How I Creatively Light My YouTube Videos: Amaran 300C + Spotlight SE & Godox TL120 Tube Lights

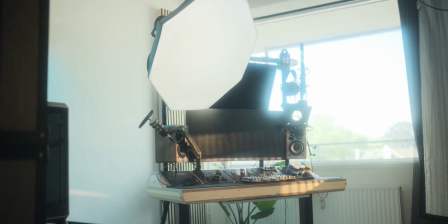I would like to really upgrade it in the future, which I'm definitely going to do. Perhaps even with like a DMX panel in there, where you can control the lighting in the studio from that setup. It'd be really awesome. But this really helps me create the videos at a consistent quality, right?
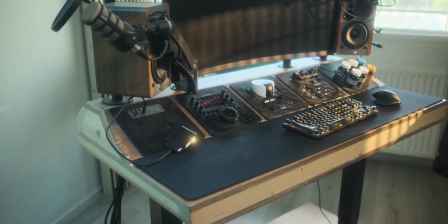The camera is always in the position that I like it. The light is always in the position that I like it.
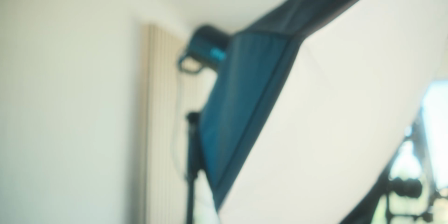I feel the key light could be moved a little bit further to the right. If you'd want this more like the style that Marquez Brownlee uses, you'd use like a panel light which is quite large, like something like this, like 120 by 60, and then put it just next to the camera.
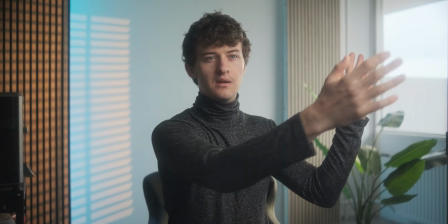My key light is a little bit further this way, which results in a bit more contrast in my face.
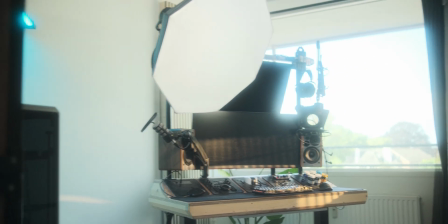But I have been thinking about this, like removing the top monitor and replacing that with like a panel light, like a, you know, Godox no LED or something like that.
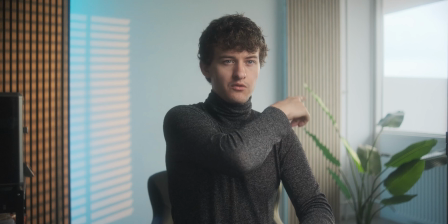Now at the moment the rim light is kind of coming from the window, the key light is motivating that window,
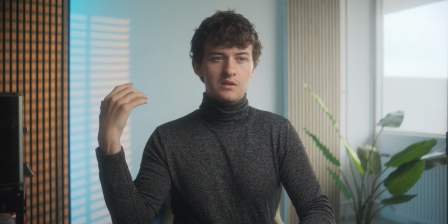so, and then we have a nice little pattern on the background which is in color contrast with the tube lights which are behind this wall over here.
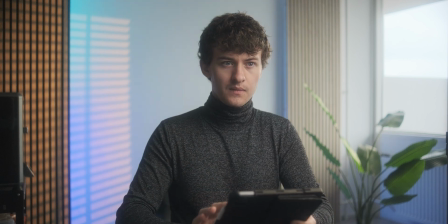So if I grab my iPad, you can kind of see the tube light changing color.
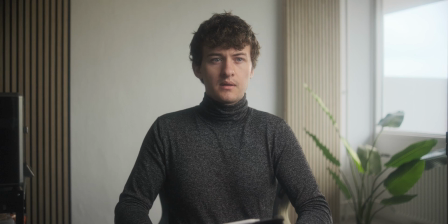So I can also turn these off. And so here you have a lot more natural of a scene.
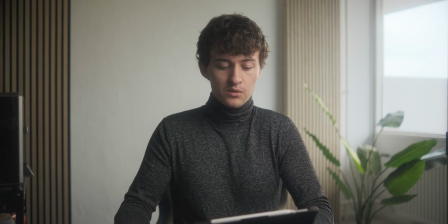I feel this could really work for YouTube as well, where it's a lot more personal.
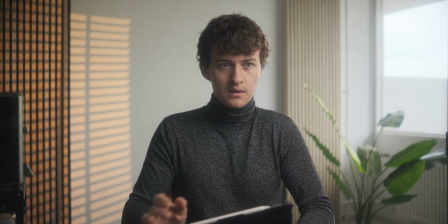But I generally just like to mess around with lighting. And so that's why I have this very extravagant scene. So this is kind of what I'm talking about in the beginning of the video as well. I want to see, like, in a year from now, am I still interested in this? Or have I realized something new about what you as a viewer are interested in, or how that psychologically affects you?
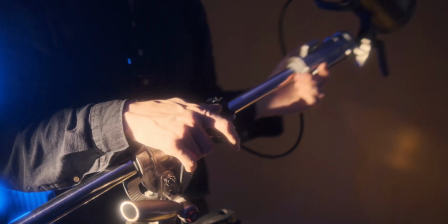So in terms of B-roll for the channel, I'm not entirely happy where it's at right now.
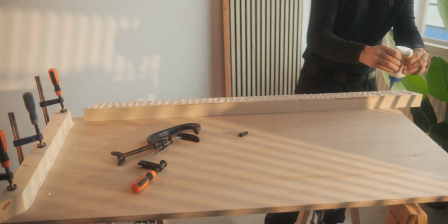That's in general because of the quick upload time for YouTube. So I noticed that if I don't upload a video every week, like the channel slowly just dies.
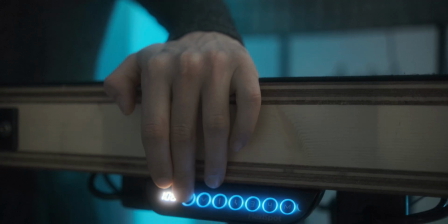And so, you know, when you're building stuff, you don't have a lot of time to switch up the lighting and do it properly.
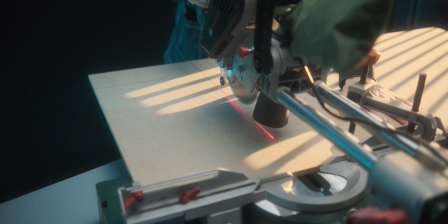Usually I just light up the scene and then do whatever I need to do within that scene. At the moment though,
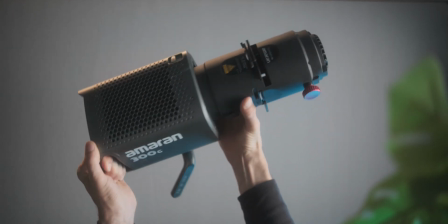I have been experimenting with just shining the Spotlight SE with the Amaran 300C on the subject as kind of this representation of the sun shining over something.
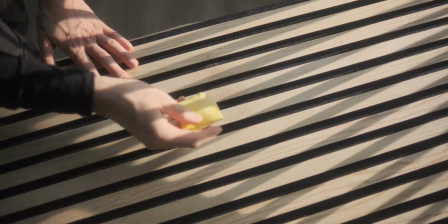What I really enjoy looking at in light is where you have these
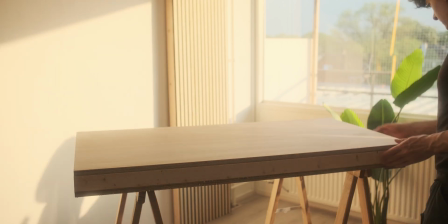moments where the sun kind of shines through a tree, for example, or shines through the window in the evening hours where it's golden hour,
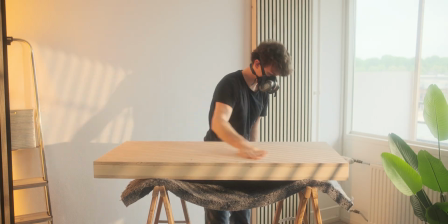for example. And that's really what I try to recreate with the lighting. It's also a psychological thing where the videos I produce are mainly made to be relaxing.
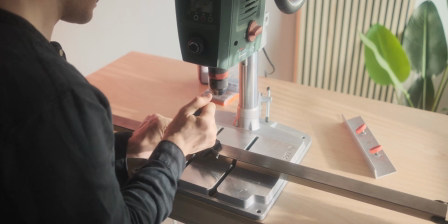And so that's a very relaxing moment for a lot of people. You know, the day is over, you've survived, and you're just you're chilling, the sun is setting. And yeah, that's really the vibe I'm trying to create in these videos. Is it working?
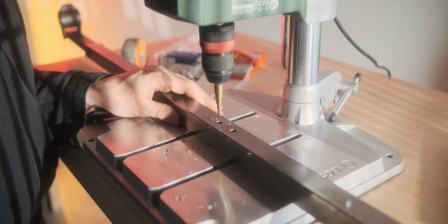I'm not sure. Maybe you're a better judge of that. So in general, I'm really quite happy with where the lighting situation is at the moment.
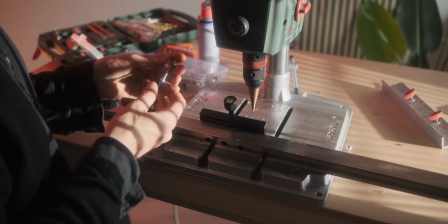I'm sure that I'll look back on this a year from now and think like, oh, what a noob. But that's always the case.
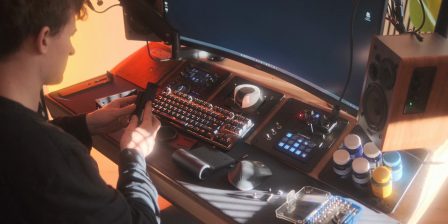You're always learning,
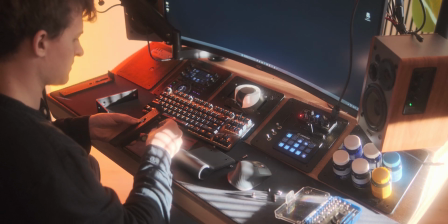and you'll always look back on your prior work and see the flaws in it, which isn't necessarily a bad thing either. Like I see a lot of people who give up on, it sounds kind of cringe, but they give up on their dreams because they're not willing to sit through that cringe phase where it is very awkward to do things. Especially with YouTube, like the videos I'm uploading right now might be very awkward.
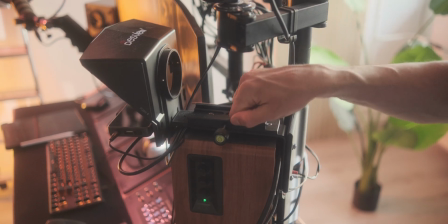But if you're not willing to sit through that, then I don't think it's going to happen for you.
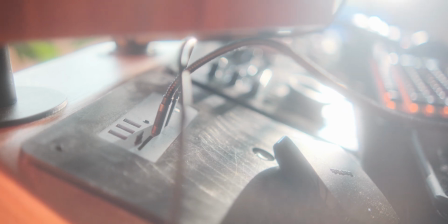So don't be afraid to be laughed at, essentially. If I have some advice for you, if you're starting out a YouTube channel and you're looking at like, what kind of lights should I invest in?
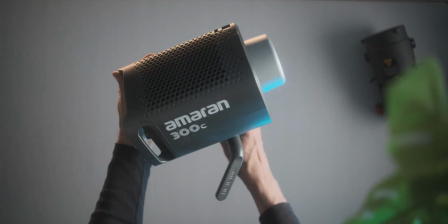What's good to start out with? A lot of YouTubers will recommend COBs because you can also add modifiers to them.
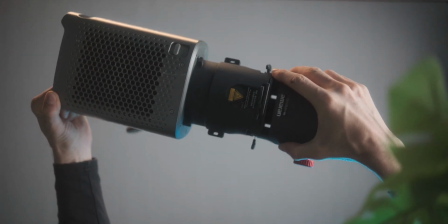And that's okay, you know, COBs are great, that's how I started out as well.